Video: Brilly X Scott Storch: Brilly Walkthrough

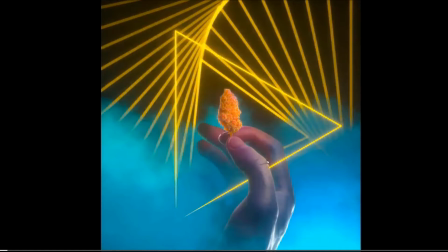(8:11)
I want it very tripped out, and I want to put it in these blue clouds that are floating above with this halo, all audio reactive.
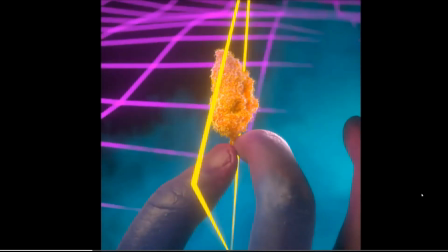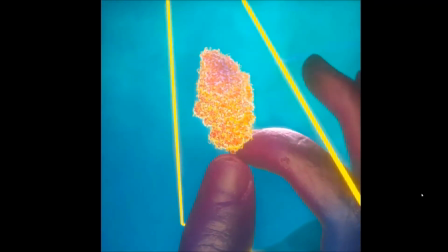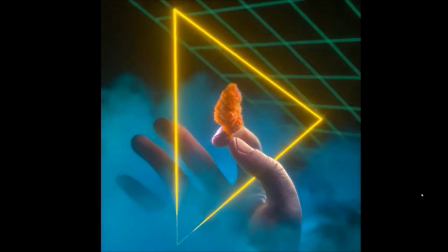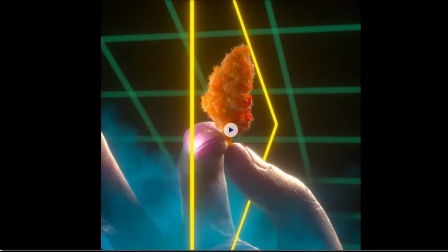(8:38)
All right, sweet. Let's jump to the next one here.
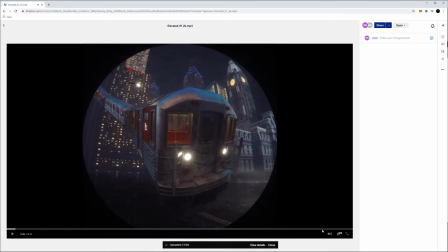(8:43)
The next one we'll take a look at is Elevated. Elevated, a very, very important piece to both Scott and I, both being from the city of Philadelphia.
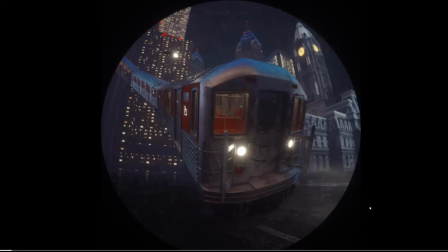(8:52)
Philly is a very big part of who we are. And so I had to include deep roots here, and I really wanted to set a certain mood and atmosphere again You'll see a lot of the the visuals that are coming out from this piece are gonna Are gonna you're gonna feel like a time and place and setting and what that that mood
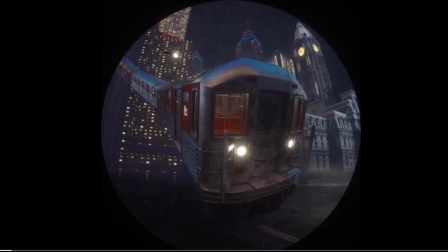(9:10)
feels like And so I've got one of the subway cars and in Philly a lot of the subway cars also turn into L trains Which is elevated trains, and so I thought it would be very cool to have this one floating up in the air I also redesigned the city to put a
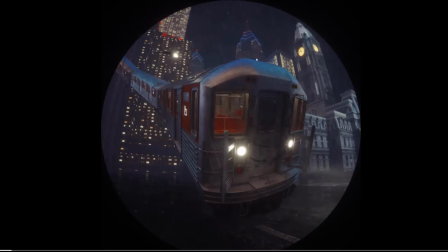(9:25)
couple buildings that meant a lot to me in the city. Liberty 1, Liberty 2 buildings, and City Hall, etc. And a building that my friend and I were able to get on top of one time. And so just like on top of the roof and take pictures, all that stuff.
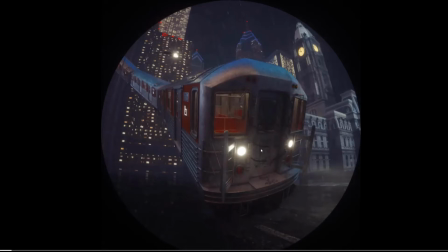(9:41)
So a lot of little pieces in there. And then additional some graffiti on here that includes some little phrases for me and Scott. But 215 is the train number which is the area code for Philly, my logo is scattered around. So just like little elements but again very audio reactive driven as well.
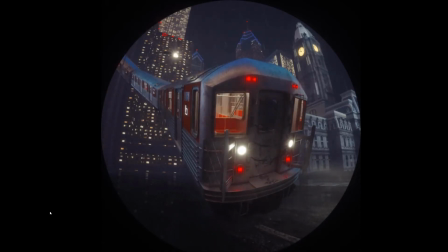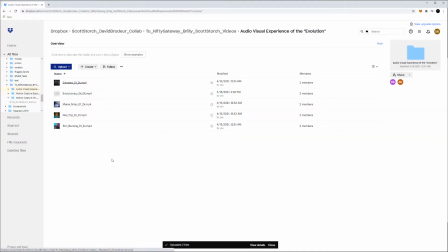(10:13)
Awesome. And as they all do this is another looping piece. Alright now we get into Evolutionary.
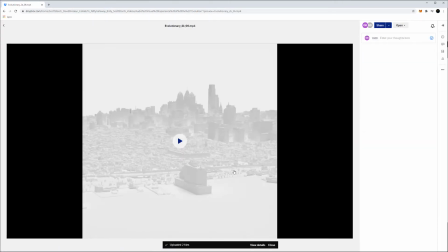(10:21)
Evolutionary is a one of one and you know what let's just play it through and then I'll run through it again and give kind of a breakdown of the piece and the deep meaning. But this is a journey. This is a full-on experience, and this is a deep dive into Scott Storch and his journey.
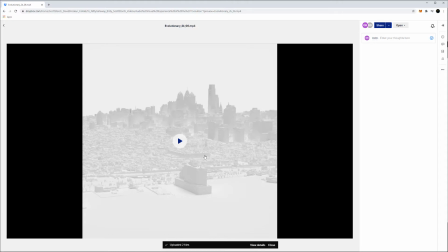(10:37)
If you know about his journey, his life is an actual movie. It's a crazy, crazy story, and it's a story that I love. You know, I love someone that comes from very little,
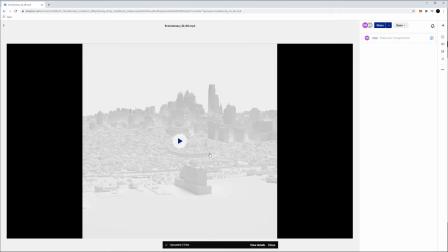(10:51)
that builds something like an empire and loses it all and then rebuilds it again and comes back out on top. like those are the best stories in the world and this is a true story. So here we go.